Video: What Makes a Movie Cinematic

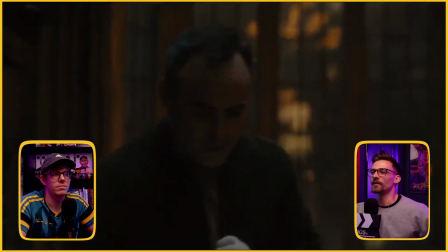I know a lot of people are like the Batman is too dark Like you can't even see what's happening But I would argue that you
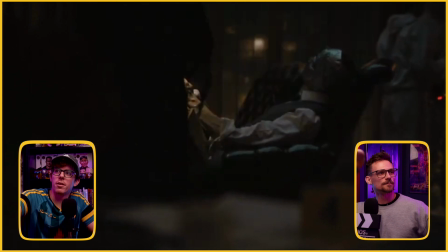see exactly what they want you to see like right here So the the flashlight and that's the thing I want to touch on first being cinematic to a
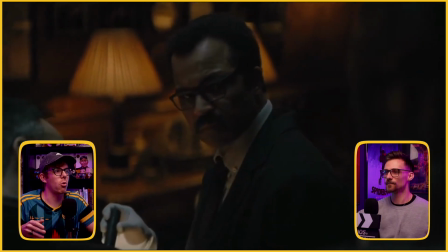cinematic shot Draws your eyeline to the point of focus exactly they control What they're trying to show you and they do that with light throughout this whole movie
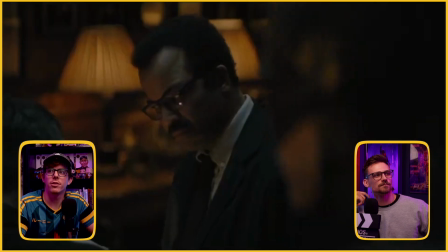and it's so fascinating this whole scene is in a dark room where everyone has flashlights the flat the literal beam of light is drawing your
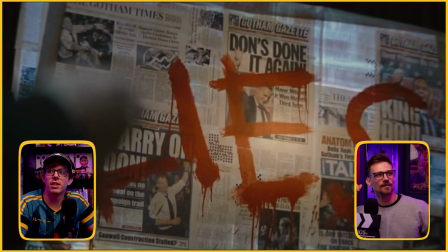eye to the destination like a literal spotlight yes like right now they're shining it on they're from left to right on the word
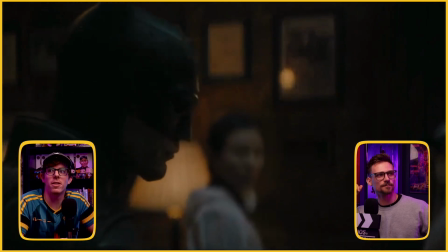the same way you would read a word like yes it's it's brilliant the way that they decided to shoot this with flashlights look how dimly lit those lamps are in
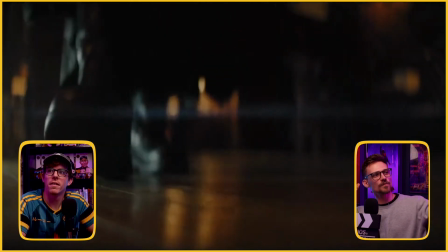the background yes definitely so this was the shot right here this is what i thought uh
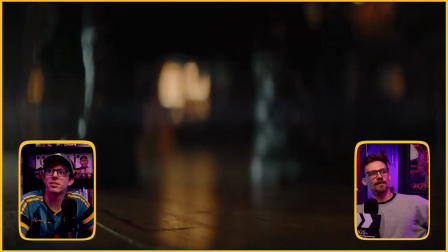that adds to the story right because right now he's standing
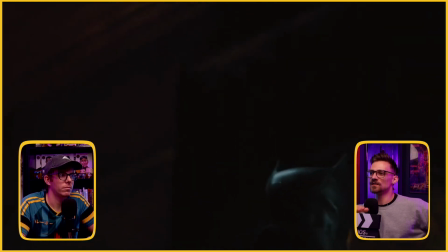over the spot that the murder weapon was laying and they had that same
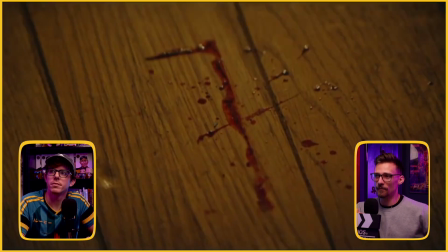angle same shot with the murder weapon there after the riddler killed the
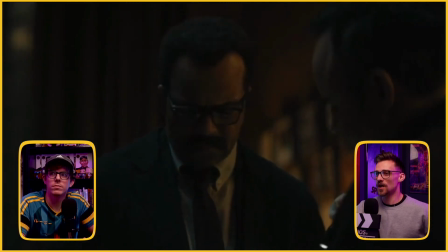mayor and now we go back and we see that same shot with him looking down saying basically
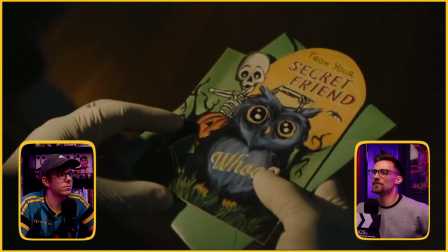telling us like he knows that that that something was there and that that something was there was the murder weapon,
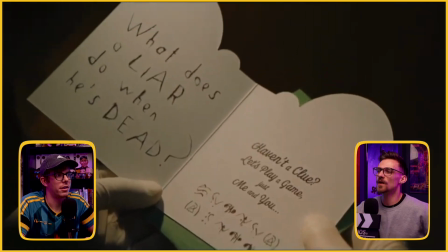you know, but no one told us that he knows that they showed us that the nature of me, that's what makes it cinematic.
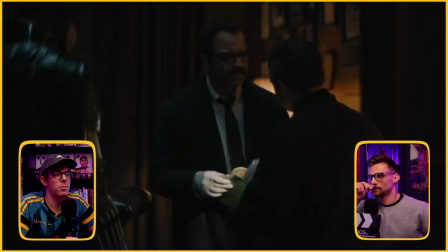It's like the nature of how much they displayed without saying any words. It's really incredible. Yeah.
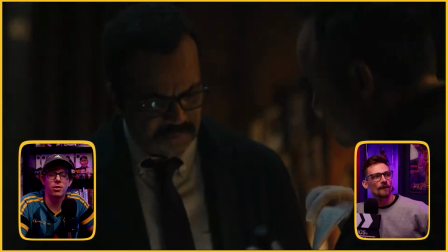Show me. Don't tell me everything. They show us in a lot of ways in the scene that he's the smartest person in the room.
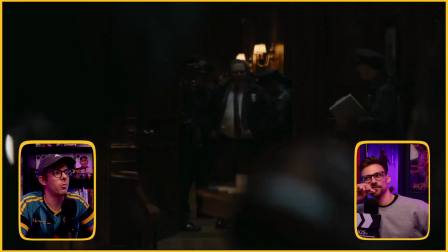Yes. And he's not saying, Oh, like he doesn't like get up on a board and draw an equation or say,
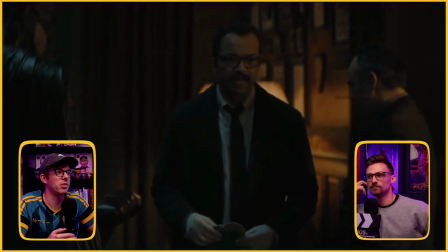look how smart I am. like he's literally basically whispering when he talks and he's just kind of figuring
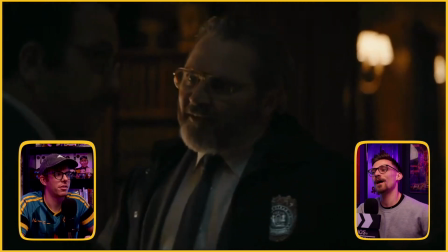it out himself and just so happens that uh gordon kind of heard what he said
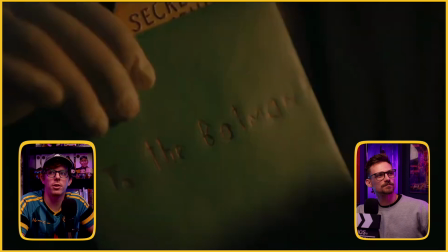and asked him to repeat himself you know and it's shot too in a way as though he's a background character like fluttering through the background you know like
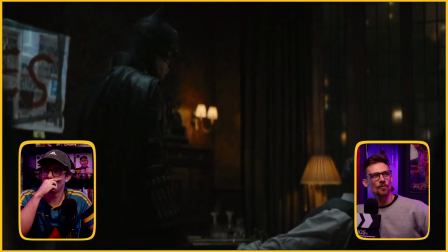he's like a shadow or a demon like it's it doesn't only unwanted no one wants him there other than gordon for sure you know thing
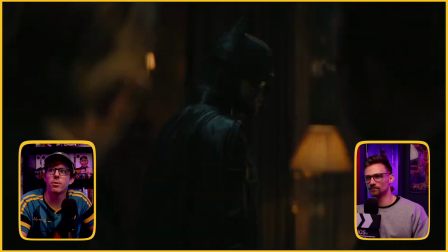is batman himself his nature his costume it draws your eye to him enough where you don't have to put him in the center of the frame yeah like look at that oh
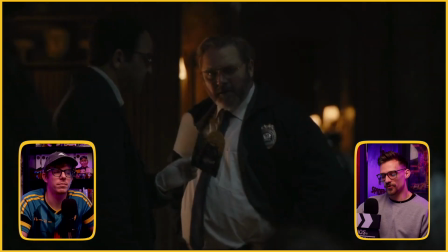it's yeah this this was the example that i had for storytelling um we could watch this whole movie and talk about
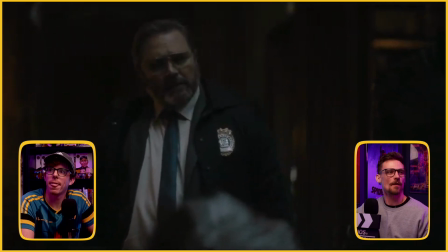the movie as we watch it you know like non-stop uh i love this movie this is probably my favorite movie right now um and a big part of that is because of the cinematography and how deep they go into their style you know they said look we're gonna have this be an
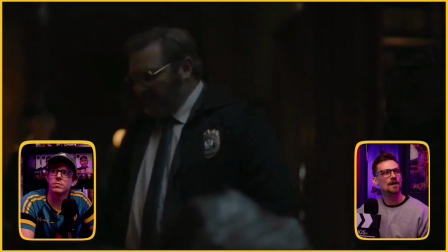imperfect frame we're gonna have there be dust and and
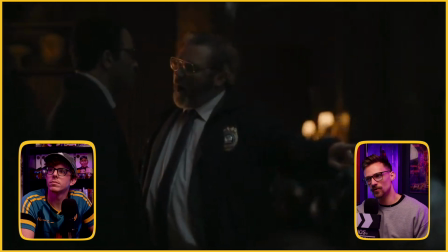uh fractional breakage towards the edges of the the shot you know
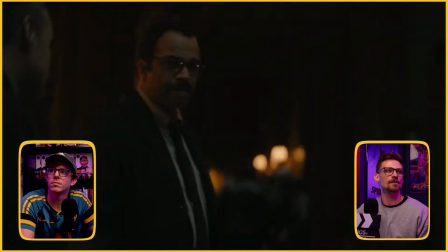and like the background's gonna be extra blurry you know the shallow depth of field
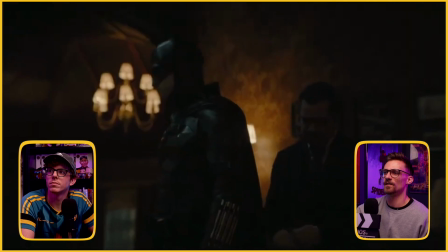and they stuck to it you know they're like look like we want it dark so it's gonna
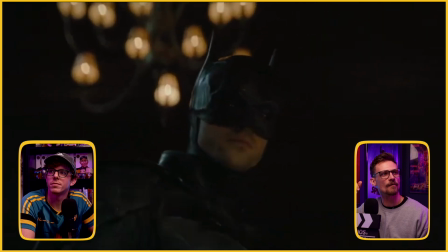be dark you know and I love when movies like fully commit
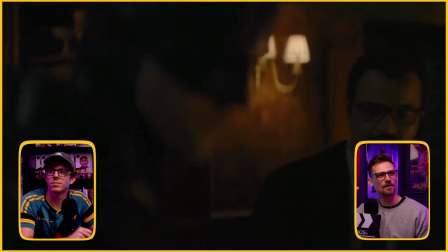to a style yeah then this is one of the most
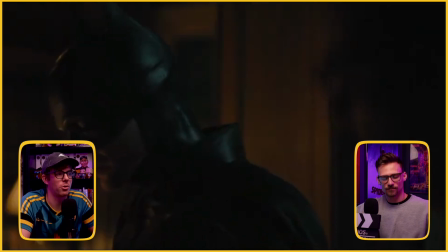best representations of style choice in a movie definitely this is the Batman all right
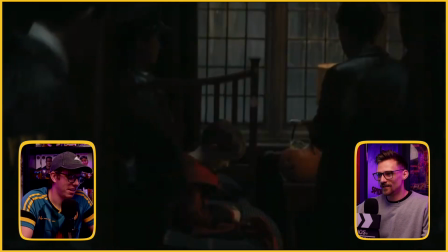Andrew I definitely had a scene from this movie picked out but obviously but in the name
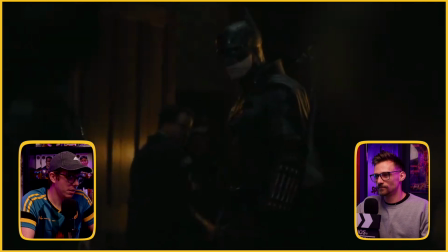of not doing those scenes back to back i will
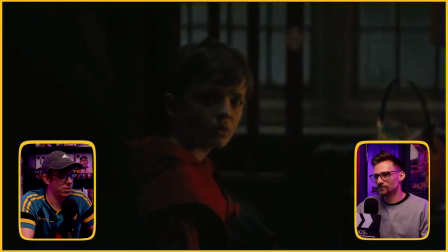make my first choice be the jurassic park reveal oh
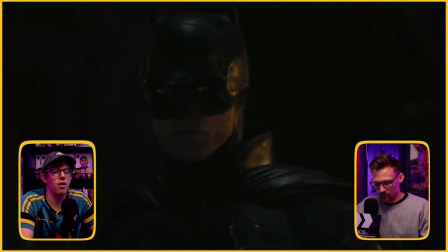so i want to see um jurassic park the first time that they see the dinosaur are you still jurassic there we dinosaur reveal i think should give us what the result we're looking for we're done there's a couple scenes that you could go through in jurassic park i mean i namely i would choose from the first movie it's by far the best um i kind of debated against almost picking the scene with the
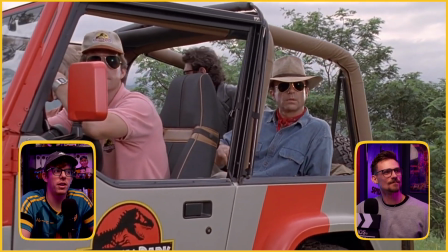t-rex in the rain um because it's so stunning but i think the big part of what makes this scene cinematic to me and what makes it a theatrical
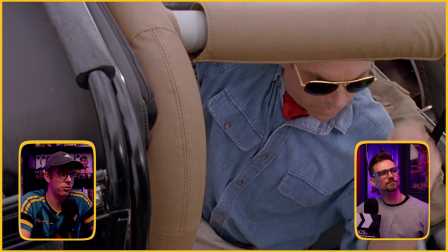experience is i think it's the best scene in my opinion in the history of cinema for capturing a feeling of wonder and the way
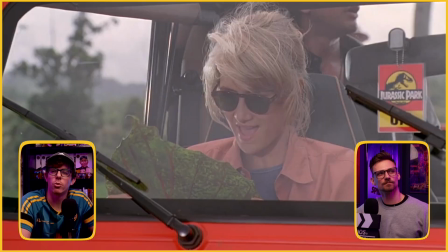that they do that is really spectacular it's like through these close shots
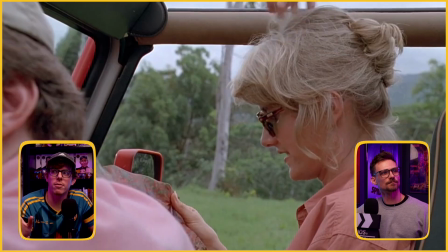that just show the head and neck of characters to get a lot of the emotion and what you get for about the first
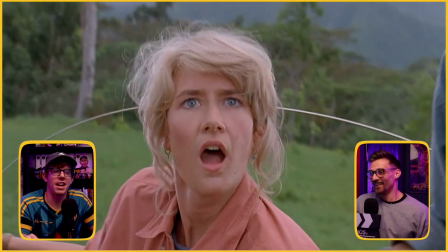minute of the scene is the character's reaction what are they looking at like yeah look at that you're not getting right away
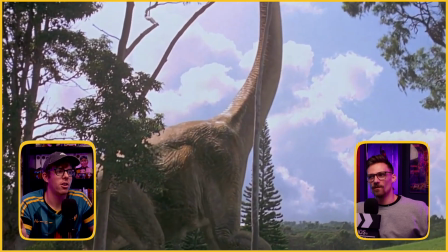the awe-inspiring wonder of that long-necked dinosaur right you're getting their reaction to it which builds your anticipation
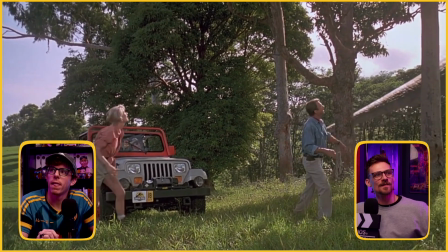yeah what a great shot and it like it looks so good even today yeah i mean look how it captures nature look how it captures light i mean
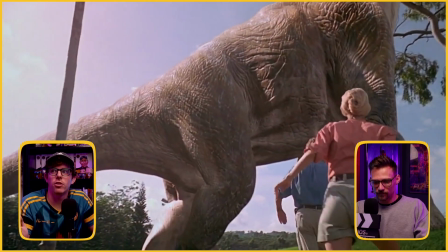it's not necessarily to the standard of today's special effects
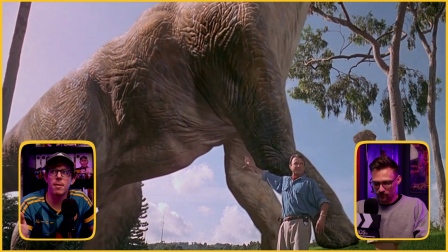but it was definitely groundbreaking at the time and it still holds up really beautifully like
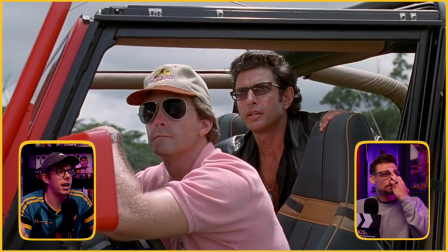this modern daylight shot i mean the t-rex scene arguably looks better because it's night and it's raining and it's easier to hide yeah this scene definitely has things
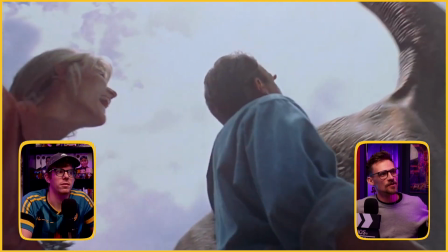working against it in terms of like making the cgi hold up but like even that like that looks really good you know look at
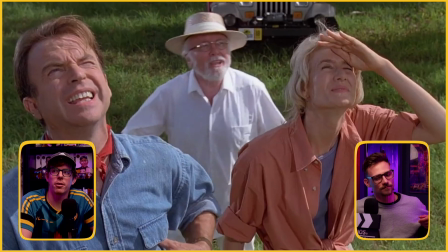how and one thing too that i talked about and in my points of cinematic is like
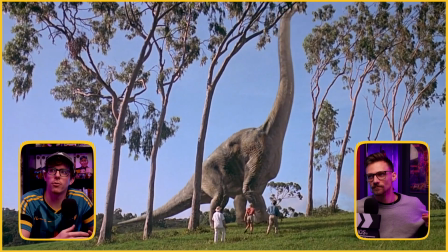scale and a very large nature event feeling very personal and like this plot of this movie
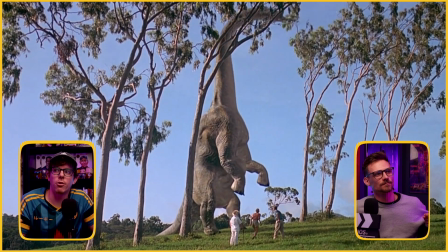makes this feel personal because we know how much alan grant cares about dinosaurs like watching him buckle to his knees
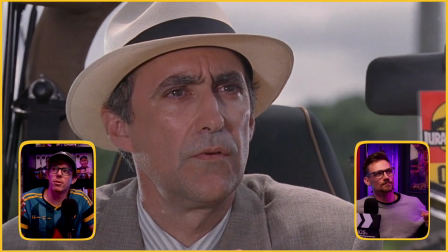and like have tears in his eyes because of his love of dinosaurs and getting to see him in real life that is what makes this i feel like so cinematic because
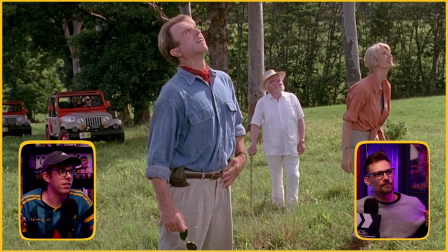it could just be like wow look dinosaurs but it's an emotional experience like it's also such an iconic shot you know and
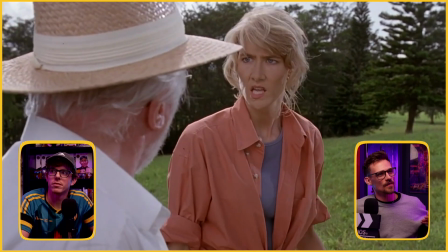i think maybe that could go into making something cinematic is like
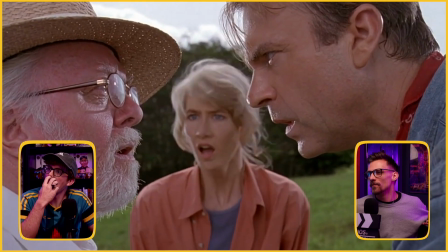how long is it remembered by the audience oh absolutely yeah you know and
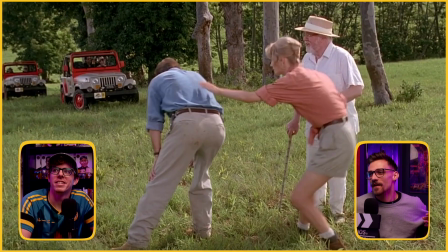like there's got to be like no scene better than this one to represent that aspect
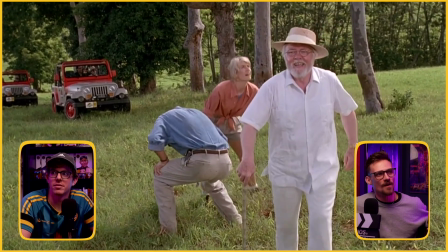of cinematic you know of being cinematic this will be one of the
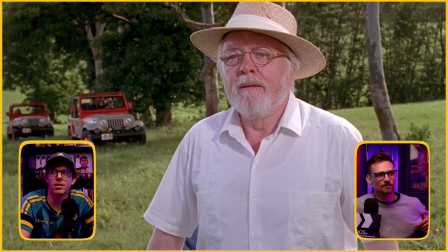scenes definitely that continue to stand the test of time like this is not this is the shot that i was waiting for too is the
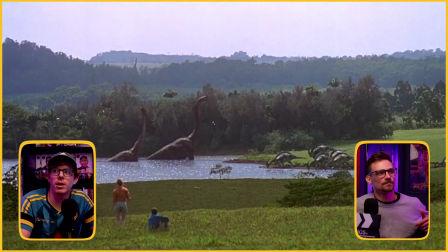big opening reveal in the sprawling landscape i think a big part of a cinematic shot is making use of the entire screen like look at this every inch
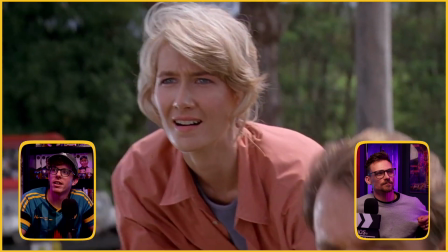of it's beautiful yeah you got brachiosauruses climbing out of a lake like what are those pterodons or something i'm not sure but more importantly like
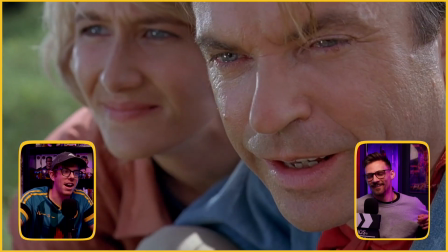you've got a tear in alan grant's eye they're making use of the full frame
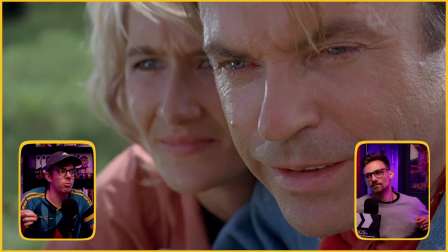they're capturing the movie's essence which is like nature and the environment like look
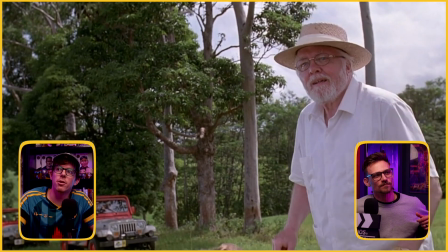at all the green the the the rolling hills the trees the lake it's it's
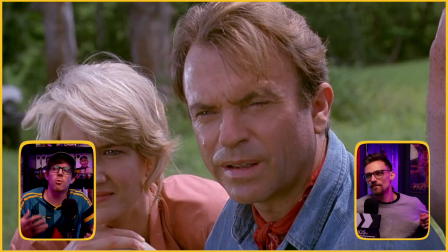capturing beauty and life and wonder and using the entire screen to do that using broad daylight using bright light to capture the like positive nature of the scene yeah that's that's a great scene and it's not one that i had as one of my examples which is nice like i'm i don't want all of our examples to be the exact same you know and like that that's why that's what i was hoping to get from this was to see like what scenes are cinematic to you you know because i would agree that was very cinematic you know that was definitely like a level above yeah you know um all right uh my turn yeah to be clear while you look this up Aaron and I aren't saying that these this isn't like a ranking list this isn't the top 10 most cinematic scenes of all time these are just some of the things that we happen to think of first in this moment so I mean we could maybe do try and do a ranking on that at a later date but it was so hard for me to try and narrow down to a couple scenes just to pick